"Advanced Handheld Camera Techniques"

Hello, I'm Christopher Kenworthy and welcome to Advanced Handheld Camera Work.
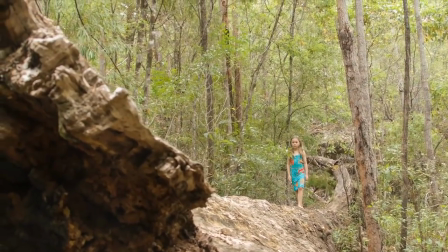(0:05)
In the first lesson we looked at how handheld camera work can give a little more energy to a shot,
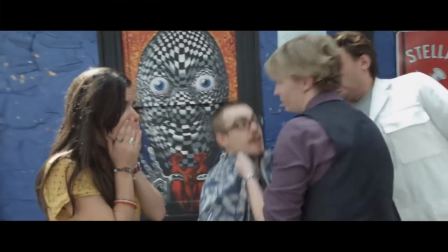(0:11)
or how you can stage scenes with the actors in various positions and use a handheld camera to move between those positions.
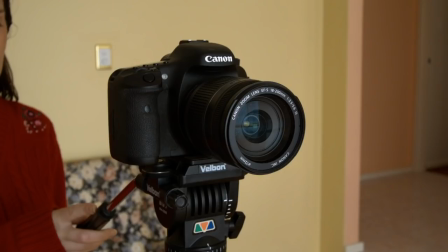(0:18)
But you can also use handheld to replicate the standard movements that you find with mechanical camera work.
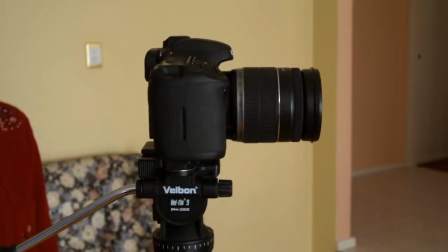(0:25)
For example, you can use handheld in place of a tripod pan, or a tilt up or down,
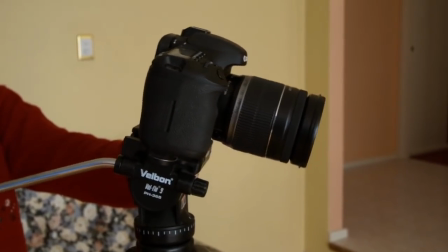(0:31)
and doing so can give you a little more freedom than when you're actually attached to a tripod.
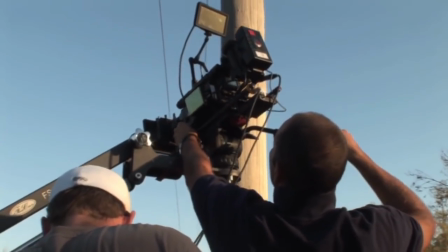(0:36)
Another common camera move is to have the camera on a crane and move it vertically up or down to create shots like this.
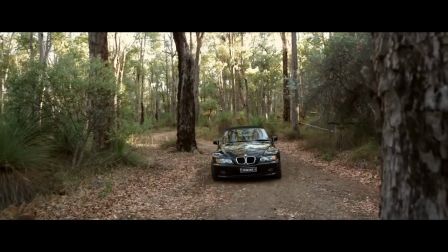(0:44)
And these are very impressive shots, but they can be replicated with a handheld camera.
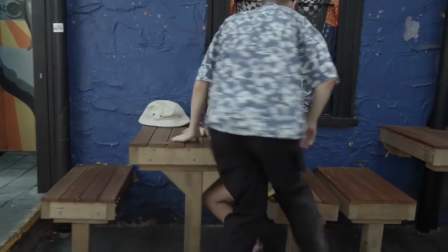(0:48)
And one of the most common shots is the dolly shot or push in, where the camera moves in towards the subject or pulls away from the scene.
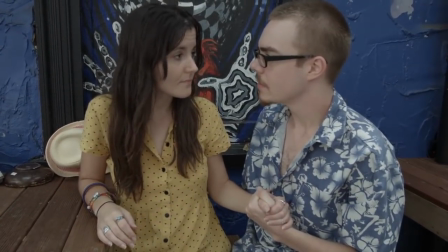(0:56)
Although quite tricky to do handheld, it is possible. One of the first things to get right is the grip.
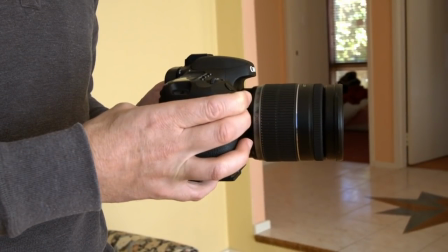(1:02)
Whatever sort of camera you're using, don't just hold it at the sides, but make sure you get one hand under the lens.
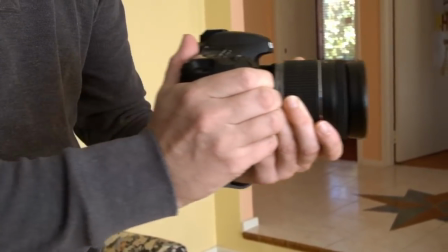(1:08)
That will help you to balance everything and should also help you to focus. If you're using a much bigger rig, it'll probably be shoulder mounted and this doesn't quite apply.
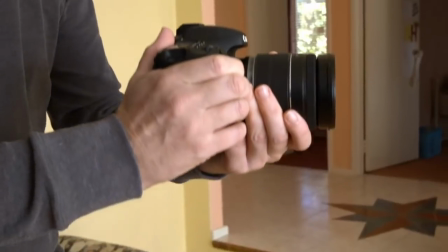(1:17)
But if you're doing true handheld work, get your hand under the lens and keep your fingers on the focus ring.
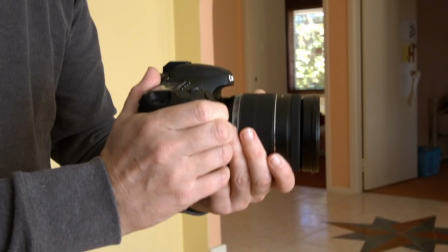(1:23)
To simulate a dolly move, you don't even have to move forwards, you can just move the camera away from your body.
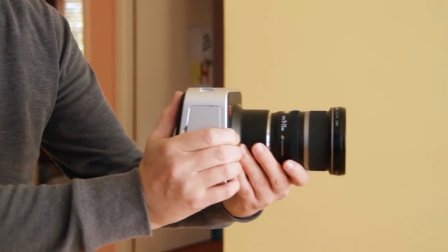(1:30)
So here I'm looking down at the viewfinder and I just let the camera move forward as steadily as possible.
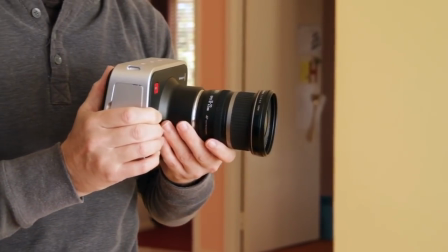(1:36)
And remember, with handheld work you're not trying to add a handheld look,
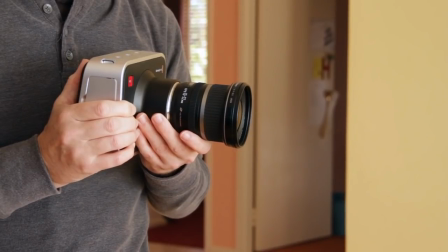(1:41)
you're just using handheld to achieve an effect quickly without having to set up a dolly and track and all the other paraphernalia that would be required. For a longer handheld move, you will have to take some steps forward,
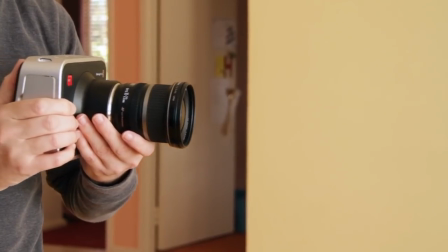(1:53)
but the secret to getting this right is to move the camera away from your body first and then begin walking.
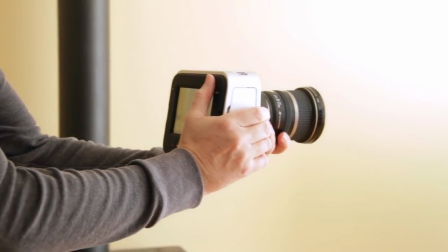(2:00)
By combining these two motions, the push forward and then the first steps, you make the move very, very smooth.
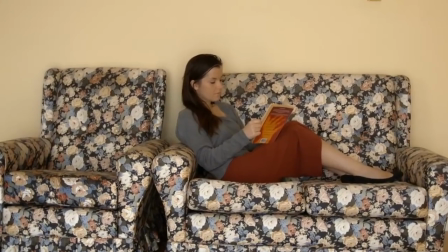(2:07)
You can see in a shot like this, I push the camera away from my body and then begin walking towards the subject.
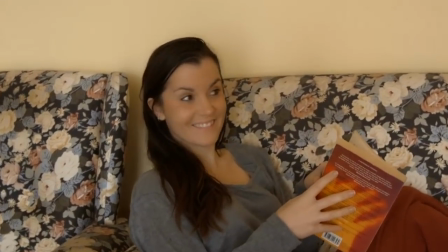(2:14)
It's still obviously a handheld move, and getting it very smooth takes a lot of practice, but it can be done.
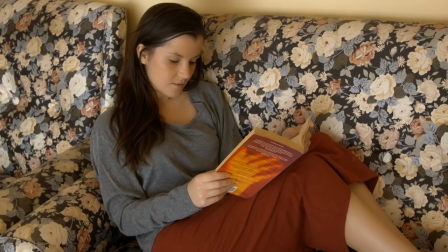(2:21)
With a traditional dolly, it's very difficult to push in from unusual angles, but using handheld,
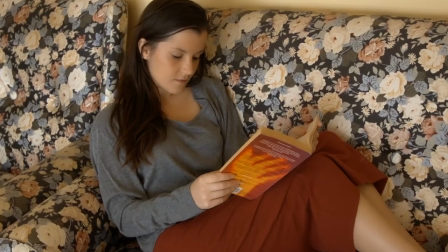(2:26)
you can start up high like this, and then just push in straight towards the actor.
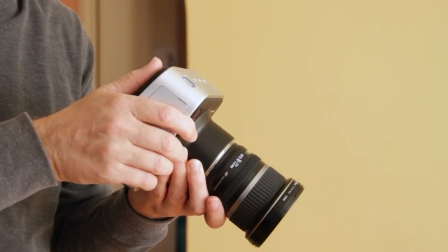(2:31)
Tilting the camera is as simple as tilting it as though it were on a tripod.
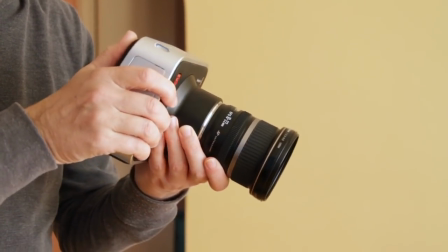(2:36)
But you can also be a little more inventive and your tilts can sort of swoop down and up.
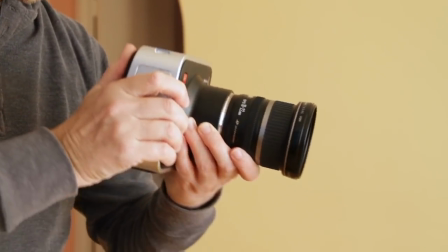(2:42)
It's as though the camera's sliding forwards and backwards as it tilts. And this can just make the move feel a little more dynamic and interesting.
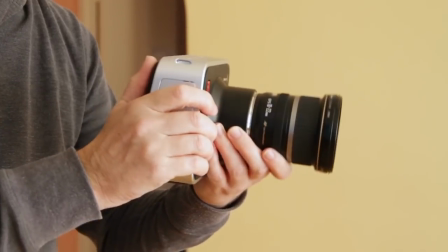(2:50)
With any tilt, it works best if you're following a subject through the scene.
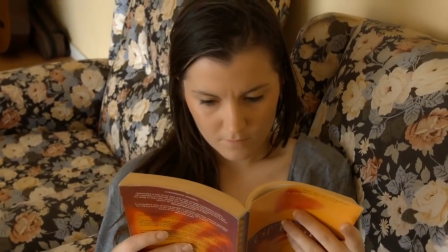(2:54)
So here, we start the shot on the book, and as she raises the book up, we tilt the camera to follow it, and then she comes into view.
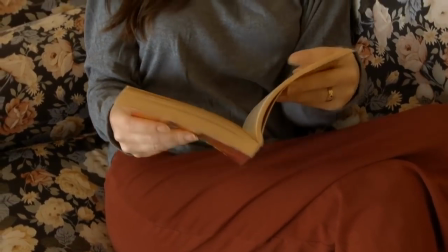(3:03)
And being handheld, that was very quick and easy to set up, but it looks just as good as a tripod shot.
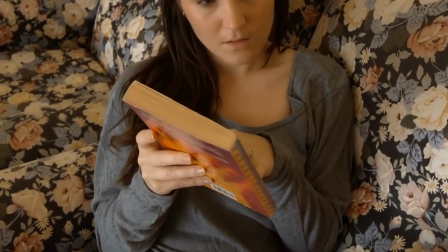(3:09)
When tilting down, again we follow the book as it goes down, and I'm letting the camera sort of swoop backwards a little there.
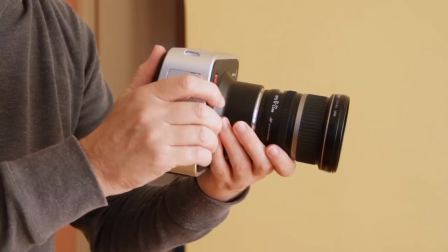(3:17)
It just makes the move a little more interesting. Panning is as simple as pretending that you're panning with a tripod.
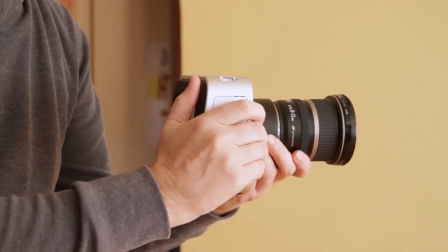(3:23)
You can just move it left to right like that. But you can also hold the camera still and arc your body around.
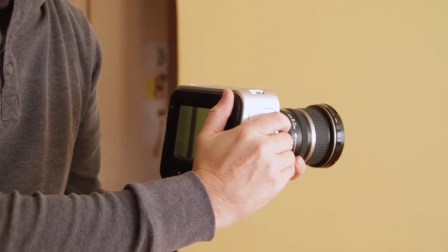(3:29)
This gives a slightly wider pan. It doesn't feel quite as mechanical as a standard tripod pan.
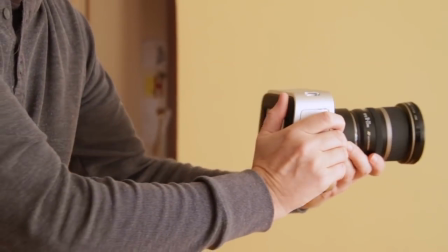(3:35)
And you can even go to an extreme by pushing the camera much further out from your body and arcing even more.
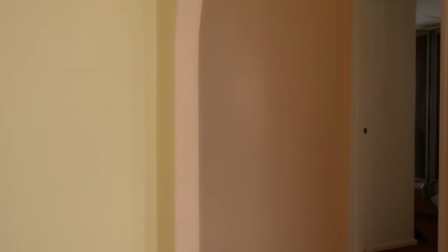(3:41)
It almost becomes like a crane shot rather than a pan. So here we start with an empty frame, and as the actor moves in,
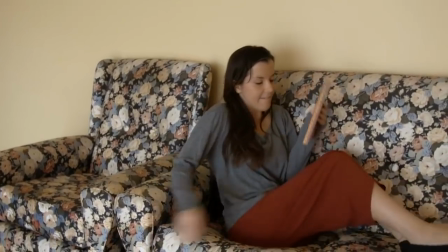(3:48)
we just pan across with her and then let her move towards the center of the frame, and the camera actually just moves down a little as well there,
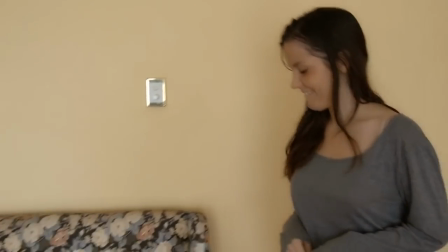(3:55)
so we're combining moves. In the second version, I let the actor move much further across the frame so I don't pan quite as hard,
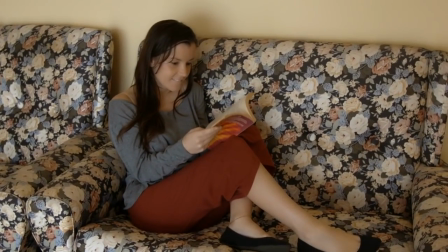(4:03)
and that means towards the end of the shot she's in a better position, framed over on the left of the screen.
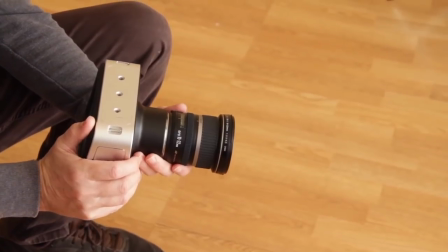(4:09)
For changes of height, you don't have to move your legs at all.
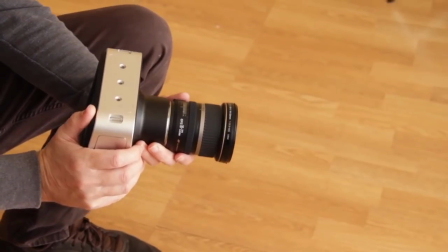(4:13)
If you're starting low, you can simply raise the camera up in your hands and you can cover quite a good distance that way.
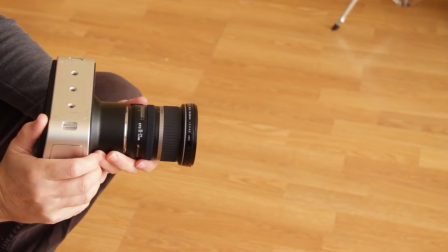(4:19)
If you do want to go higher, then again the trick is to move with your hands first and then move your legs.
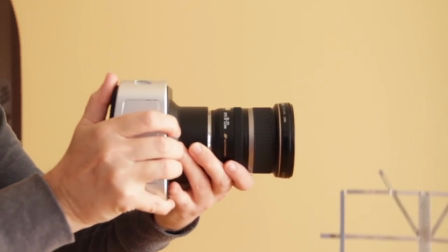(4:26)
So you begin by raising with your hands, and then when you're about a foot up you start to stand up,
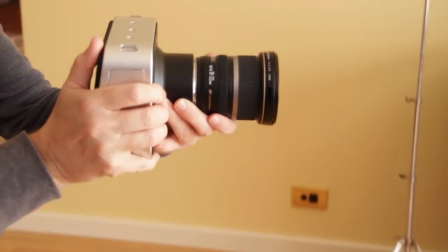(4:32)
and that lets you cover quite a good distance without there being any obvious change in the motion as you go up.
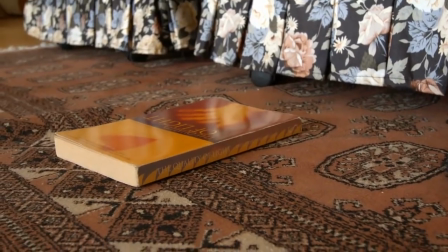(4:38)
So here we start on the book,
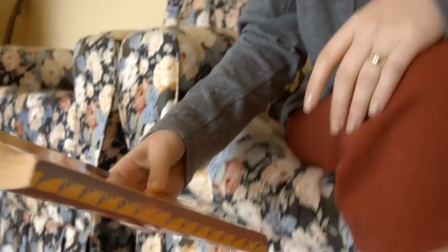(4:40)
and as the book rises up I just lift the camera in my hands to begin with and then smoothly stand so that I'm at the same height as the actor's head.
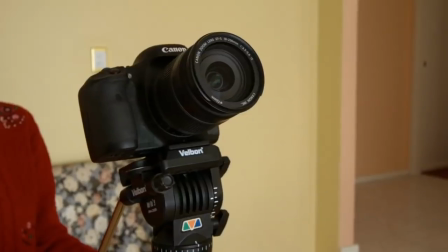(4:49)
And by combining those motions the move is almost invisible. And when you're working with traditional equipment, it's very difficult to combine all these moves.
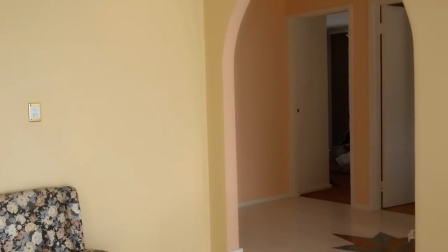(4:57)
But when you're doing handheld, you can combine everything. So here we start with an empty frame, and I pan to follow the actor into the scene.
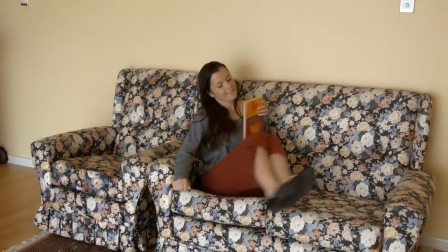(5:06)
I'm sidestepping as I do, pushing her to the left of the frame, and then I push in and down at the same time.
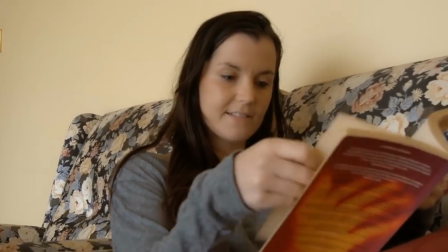(5:13)
I even go below her and tilt up. It would take some practice to get that exactly right,
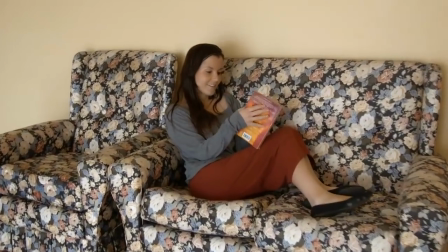(5:19)
but you can see the massive potential for creating really complex scenes just by combining a few handheld techniques.
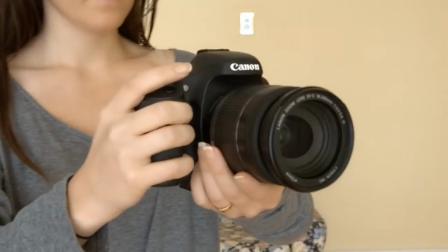(5:26)
The camera only needs to pan like this, point down, push in,
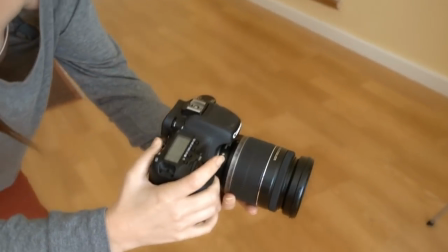(5:33)
then go lower and tilt up, and you're creating a very strong scene like this.
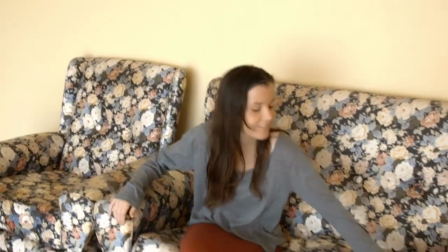(5:38)
Here's a different version where we move across a little more, and now we push in as she sees what's in the book,
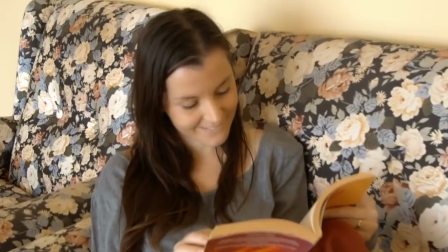(5:46)
and then as the camera settles here, I allow it to come down a little and tilt up towards her face.
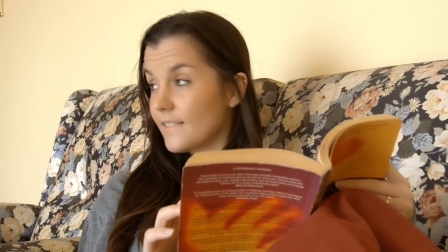(5:53)
And then at this point, as she looks off, we actually move the camera around her to the side.
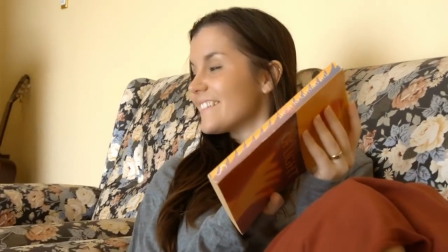(5:59)
And you can improvise these moves if you like.
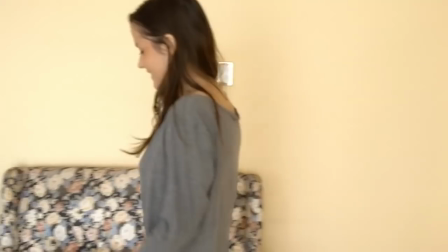(6:02)
It's better to plan them, but sometimes you'll see something in a scene and you just move the camera instinctively,
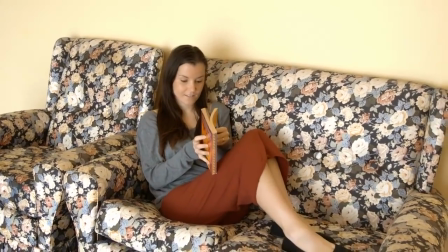(6:08)
and that's something you could never do with traditional equipment.
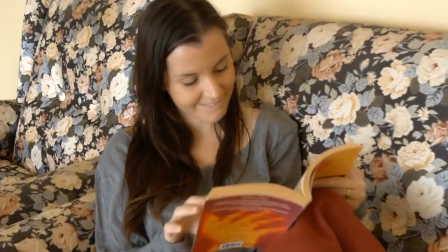(6:11)
So handheld camera work gives you the potential to combine mechanical moves to create really complex and interesting sequences.